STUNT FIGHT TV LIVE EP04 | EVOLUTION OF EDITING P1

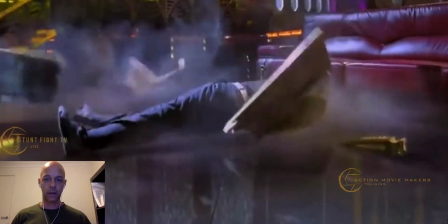1093s
as he hits the deck, comes down, as he lands on his feet.
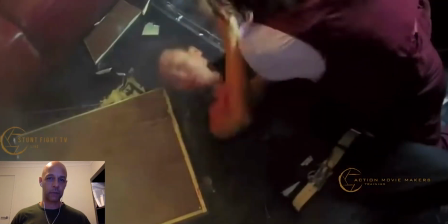1100s
In the next shot, he's already on top of him. So sequence is not always important, and when you do montage cutting, you can actually play with the sequence really nice, and you have that creativity to kind of design the fight the way you want to do,
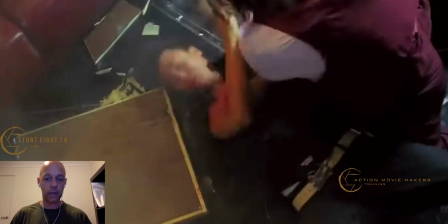1116s
and you can work on the timing of the fight really nicely. You can make it fast, you can make it slow. There's so many options when you're shooting in sequences. But when you shoot in a master shot, then you're kind of very limited to what you can do with the fight afterwards.
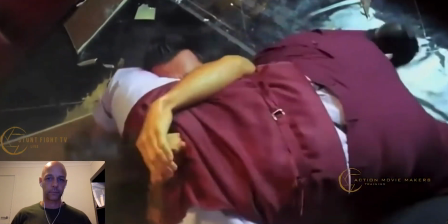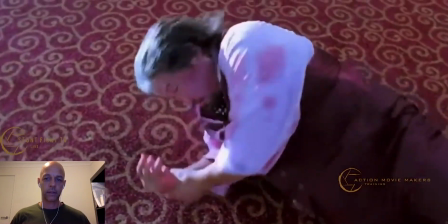1138s
Here's a nice little sequence.
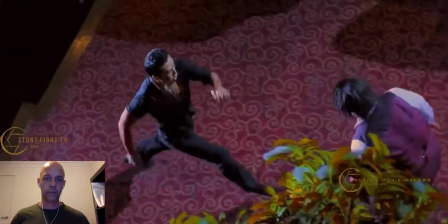1144s
Action, reaction again.
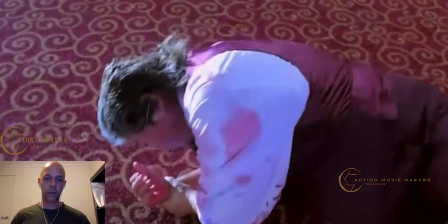1148s
And here we can see one kick, 3 different angles, but it is just one kick.
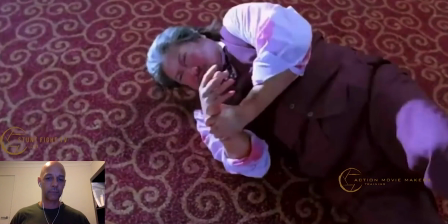1154s
So in the Van Damme example, you had one punch shot with 3 different angles, and it made it look like 3 separate punches. This is one kick, 3 different angles, but they cut it in such a way that it looks like it's one kick.
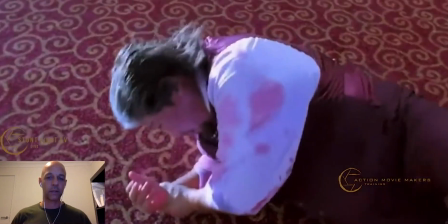1171s
So that's the difference between one and the other.
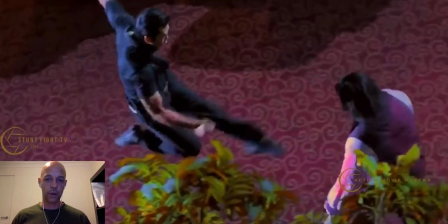1177s
As you can see, we have shot 1, shot 2, shot 3.
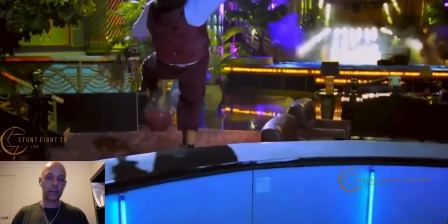1184s
So all that shot, it looks like it's one kick, but 3 different angles. So, and you know, and when you start to work with shooting action, always think of what are the 3 different angles I can shoot from to make it look like it's one.
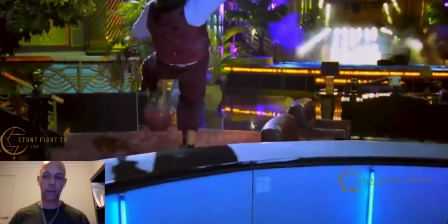1200s
So, and that's kind of how my brain kind of thinks all the time. So I always think in threes.
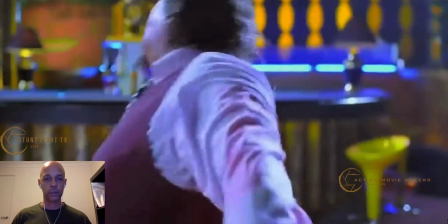1209s
So let's play it in one shot again. You see,
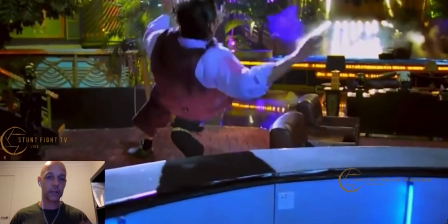1216s
1, 2, 3. See, and then we shoot the action, sorry, the reaction separately, emphasizing the action.
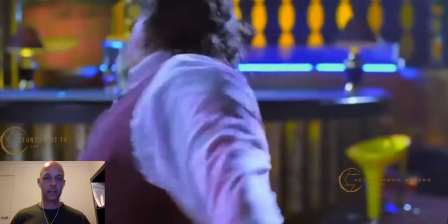1226s
And something else that you have to be mindful of is
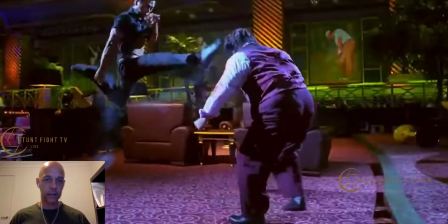1233s
the lines that you create, as you can see there are beautiful lines in the kicks. They have beautiful lines in their punching. So always kind of angle the camera so you can see those lines nice and beautifully.
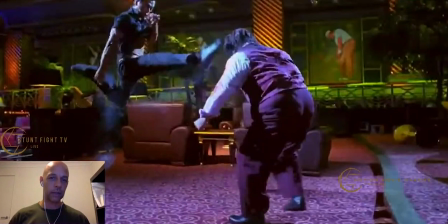1246s
You know, sometimes filmmakers don't actually think too much of the lines of the punching or the kicking, and it kind of looks really short and looks kind of a little bit distorted. So always kind of try and focus on creating nice lines.
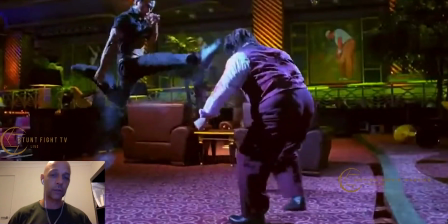1263s
So as a performer as well, you have to create those lines, and that's why your movements have to be sometimes larger than life, so you can actually see those lines, and when you film it right, then you can actually create something that's really, really nice. So as you can see in this shot here, the foot is nowhere near the head.
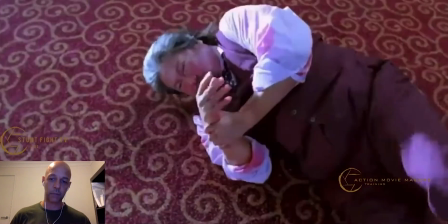1284s
But in the next one, they cut to a close-up of, which is probably a hand in a shoe,
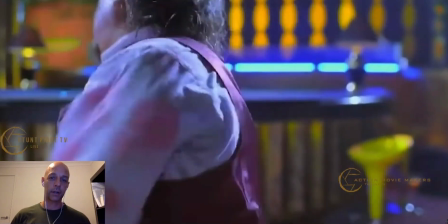1292s
under the chin. Goes like that one again.
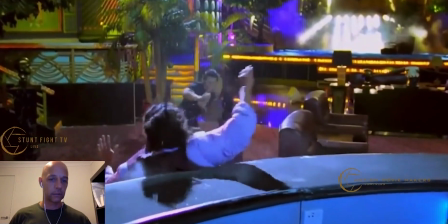1299s
1, 2, 3. And using the water powder, emphasizing the action as well.
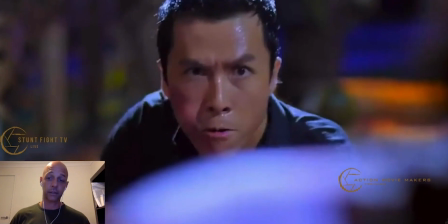1305s
And then cut to a face. Yeah, that's something else that's really important.
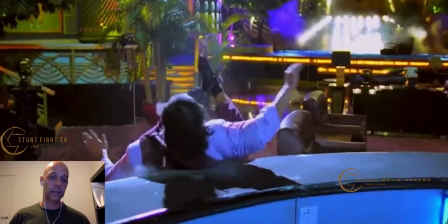1309s
So you've seen the action, you've seen the reaction, and now we cut to a face, showing what that action has done to that person, shows the pain, you know, and that kind of emphasizes the action as well.
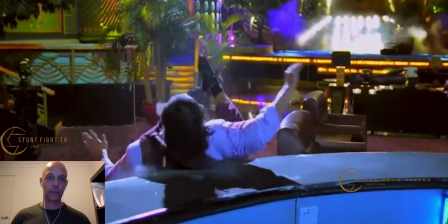1323s
So that's another way of showing power, which is really important. And there are so many different ways that you can show power. That's one of them.